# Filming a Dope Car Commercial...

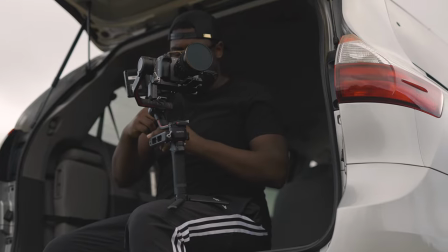And what I came across was, I knew I wanted to use my Sony, and I wanted to figure out a way to use the Ronin RS2 gimbal that I had with my Sony. But I needed to use the Sony's autofocus, and I needed to be hanging out of a car, and it just doesn't work that well.
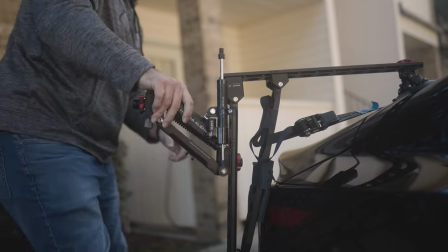So I found the Tilta Hydra Alien car mount from Tilta.
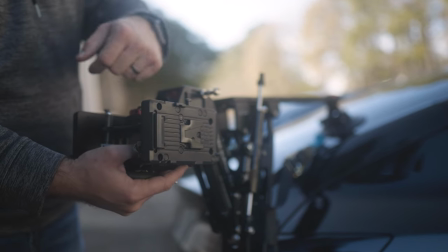This was a quote unquote cheaper solution. It's about $1,200. It does exactly what it says it does. It mounts your camera outside of your car using your gimbal. And it actually has a few quirks that we got a chance to figure out and work around,
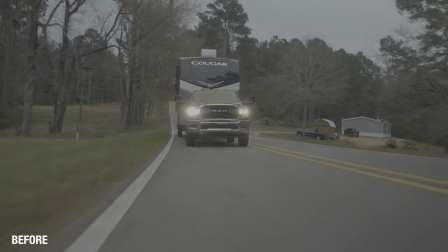because the initial setup was really jittery, but a few alterations took out that jitter, and it actually made it very,
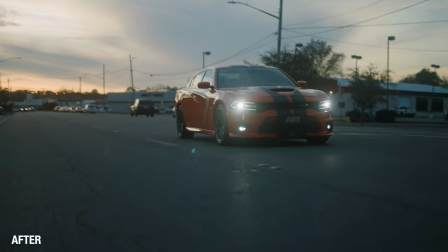very usable, and it let us get some insane shots.
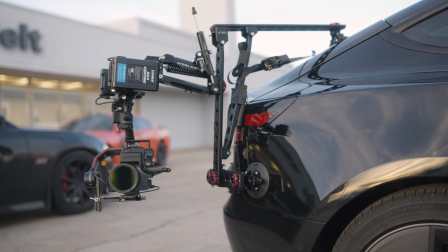What I was able to do was mount my camera to my car, strap it down to the back of my car,
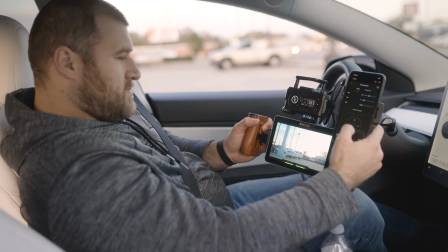create a wireless monitoring and control system kind of from scratch using a HDMI transmitter,
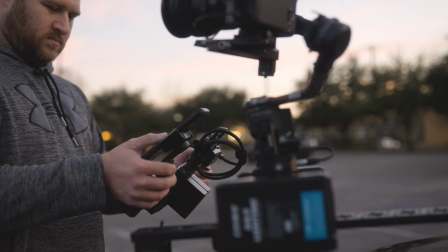the Ronin RS2 app, and a battery powered monitor. I was able to just kind of throw those things together, sit in my passenger seat, and control the composition of my shots. The Sony itself would do most of the focusing, so I really needed to rely on that good autofocus. And yes, you can set this kind of rig up with something that is manual focus, but conveniently, I did have the autofocus available, so I was definitely going to use it.
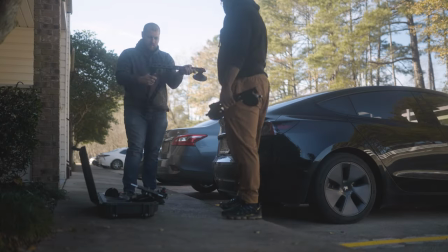If you would like a deep dive into this car mount system, like where I just pretty much give you everything and explain everything,
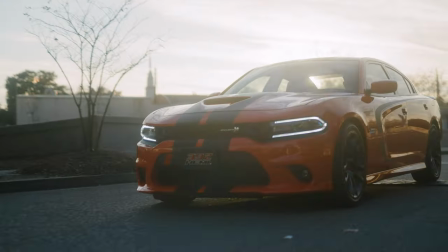exactly how I altered it, everything that I've done to this rig to make it work,
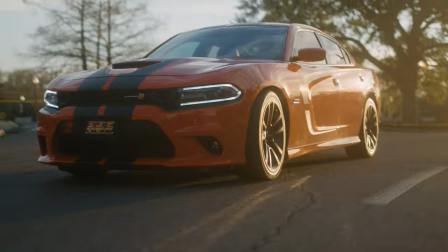let me know. Just shoot me a comment down below and I will get on creating that video as well. So I knew how I was going to shoot it. I knew I wanted my Sony FX3 with my Sigma F1.2 lens.
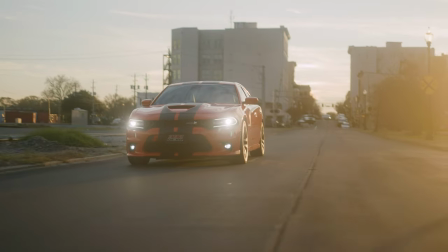That way I can create this awesome separation of background if I need to. And the compression just works because it's 50 millimeter.
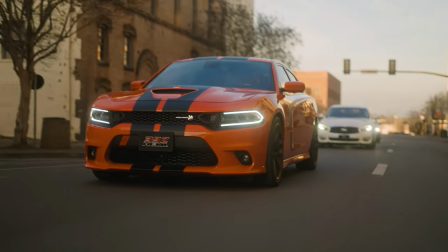35 millimeter would have been a little bit too wide for the type of shoot we were shooting, but it still looked great. But personal choice led me to 50. Now that I had all of that in place, it was time to get to the filming.
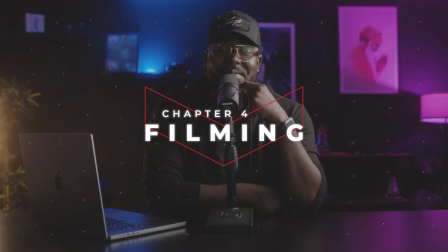Filming, actually, surprisingly, went pretty smooth. My camera didn't fall off my car, which was my deepest fear, and everything just kind of worked.
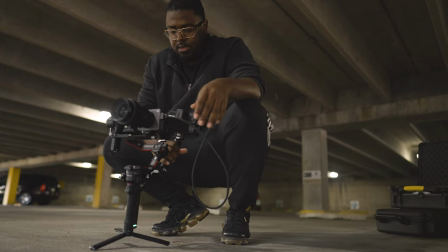We had two separate film days because of the type of shoot that we were doing.
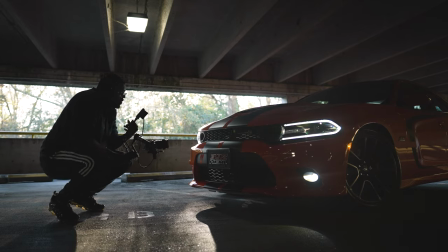I knew that we needed multiple locations just to kind of fit the variety that the fast-paced, ticking music track kind of provided.
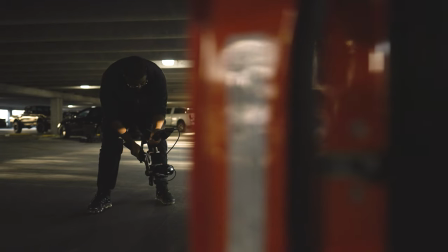And so what we did was I knew we wanted that sunset feel. The car is orange.
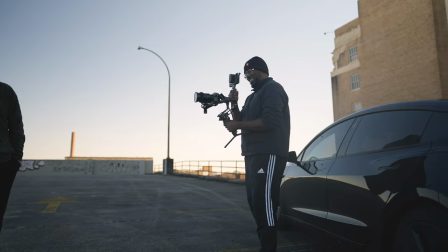We wanted it to just be sunset vibes, nighttime vibes.
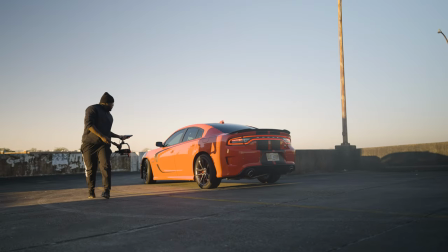The car is a standout V8. And it just kind of worked together. So we split the shoot into 2 days. One day we would do a variety of locations as well as detail shots. We would go from almost sunset to pitch black.
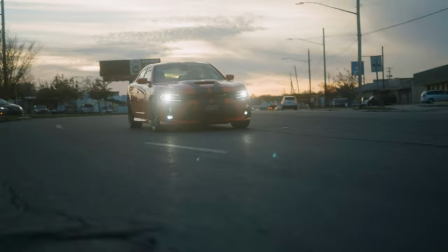And then we would come back another day and get just the driving shots at almost sunset and pitch black as reflected in the footage. And plus, working around sunset, you don't have that much time. So we really had to keep things tight and it just kind of worked.
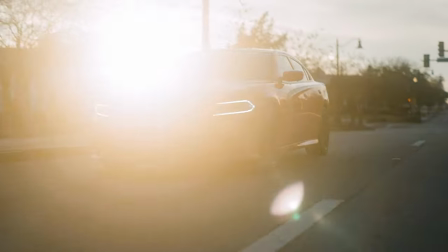Most of the locations that we chose was in the downtown area of my city. It gives us the most variety.
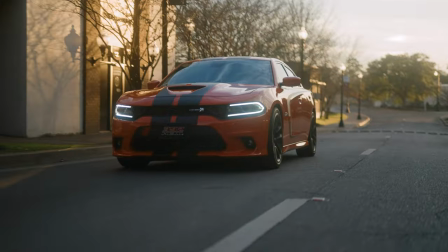It gives us the most flexibility. It's not a huge downtown area, but the feel of it could be like any city. And that's what we wanted. We didn't want it to feel exceptionally too local. We wanted it to be able to go wherever it could. And personally, I wanted it as a portfolio piece that I could show to anybody else. And they'd be like, wow, this could work in my city, or this could work wherever we are. And that's what I needed going into this project. And I'm kind of glad that we achieved that. And it looks so good. At the end of the film days, reflected on the footage, loved the variety, loved that it kept everything fresh. We chose so many different locations. What we did was we always had the music track ready and prevalent just to make sure that the shots we were capturing fits the vibe of the overall video.
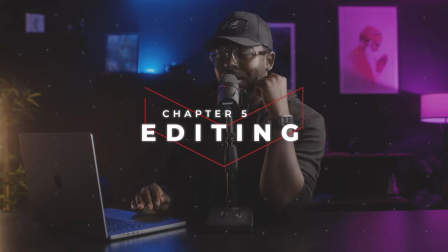And it did. So on to editing. Okay, so editing this thing was honestly quite a breeze. I have it pulled up here on my laptop, and because of the nature of the type of film that it was very straightforward.